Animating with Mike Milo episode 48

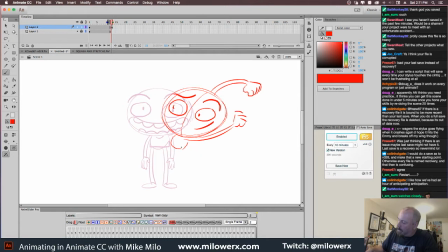He puts back his legs. And he puts back his foot. Now, the thing about when you're posing out something like this that's really important to pay attention to, right now he's off balance.
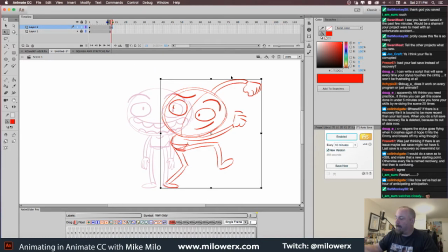Now, in an anticipation, it might be all right if he's off balance, but you generally want, across the board, when you're drawing characters, you always want them to be in balance. And the way that you balance them is that their foot should always be between their two eyes, or at least one foot should be there.
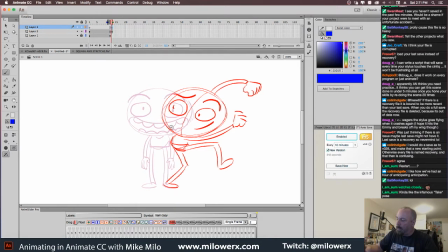So, right now in this older, where he's just standing there in this one,
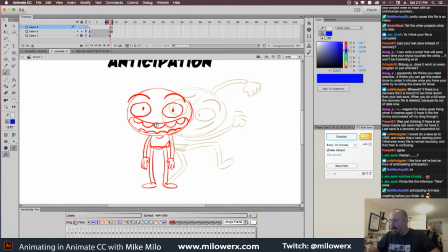his weight is spread between the two legs, and that's why he looks like he's planted nicely. Here he's a little off balance, and why is that? Well, it's because it needs to be between these two.
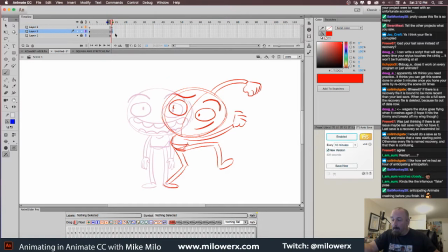Now you can cheat that a little bit, but you really can't cheat it too much. So that actually works much better. And now he feels like he's planted firmly. So when we talk about anticipation, it is anticipating the motion that he's about to do.
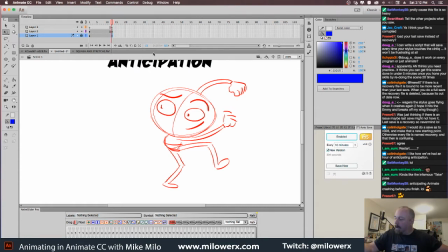In this case, he is going to anticipate running. And some of the reason that they do that and they exaggerate it in cartoons is just so that it's clear where he's going. So like, he'll go shoo, and then he zips off screen, or he might run or whatever.
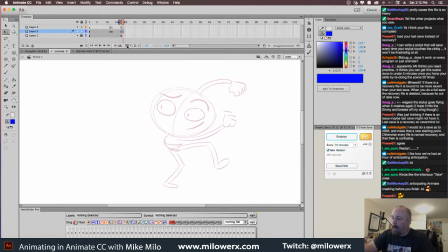But that's one way of anticipating something. And you obviously have to in between something like this as well.
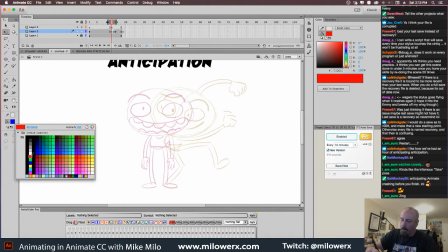So let's in between at least one pose, just so that it doesn't look so.
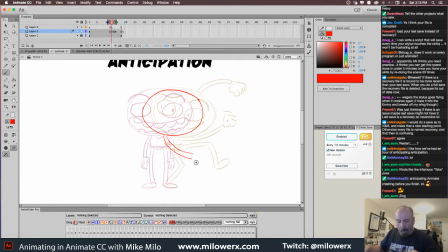Alright, so we'll do a drawing halfway between. Remember last week we talked about timing bars, right? And so pose 1, pose 2, and the halfway point would be about here.
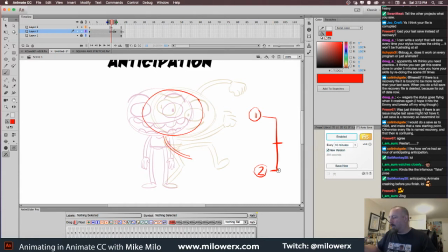And so you want it to slow out, so you would probably put one here, and we'll do so. They're slow in and slow out as another principle that we'll be going over. But at some point, I don't know which one in line it is.
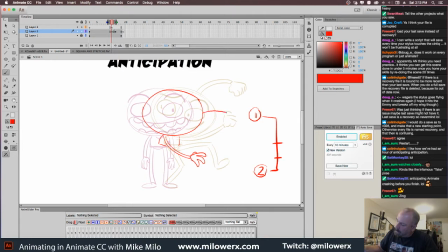I know the one next week I'll go over is staging, because the 12 principles of animation say it. So here, actually, here you go. I mean, I'm not making this crap up. It's a real thing. There's the 12 principles of animation.
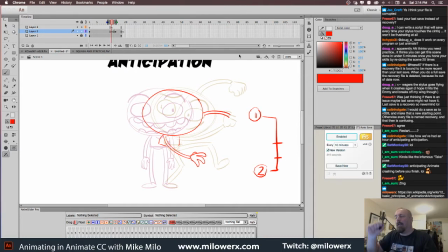Yeah, kind of like a take. Well, no, it's actually the take is actually past it. A take actually is not that, because the take is the final moment. The take is like it's more like, that's more like last week, like a squash and a stretch.
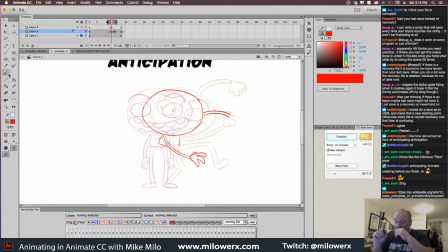You'll hand down. So actually, you're right in some ways. It's before the take, and you know what? I'll do that next. You can see what I'm talking about, but the anticipation actually is before the take in that case.
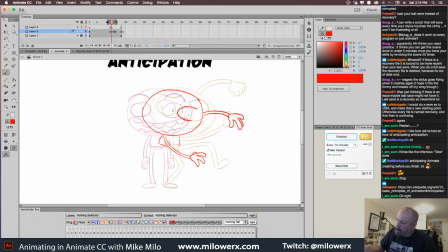But in anticipation, if you want anything to look good in animation, you need an anticipation in it before you do just about any action.
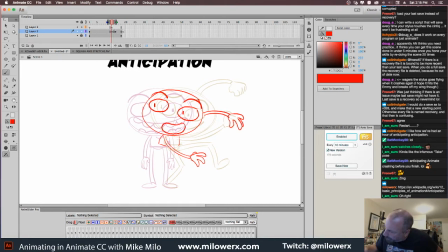It's important, mostly because so things read correctly. All right, let's see.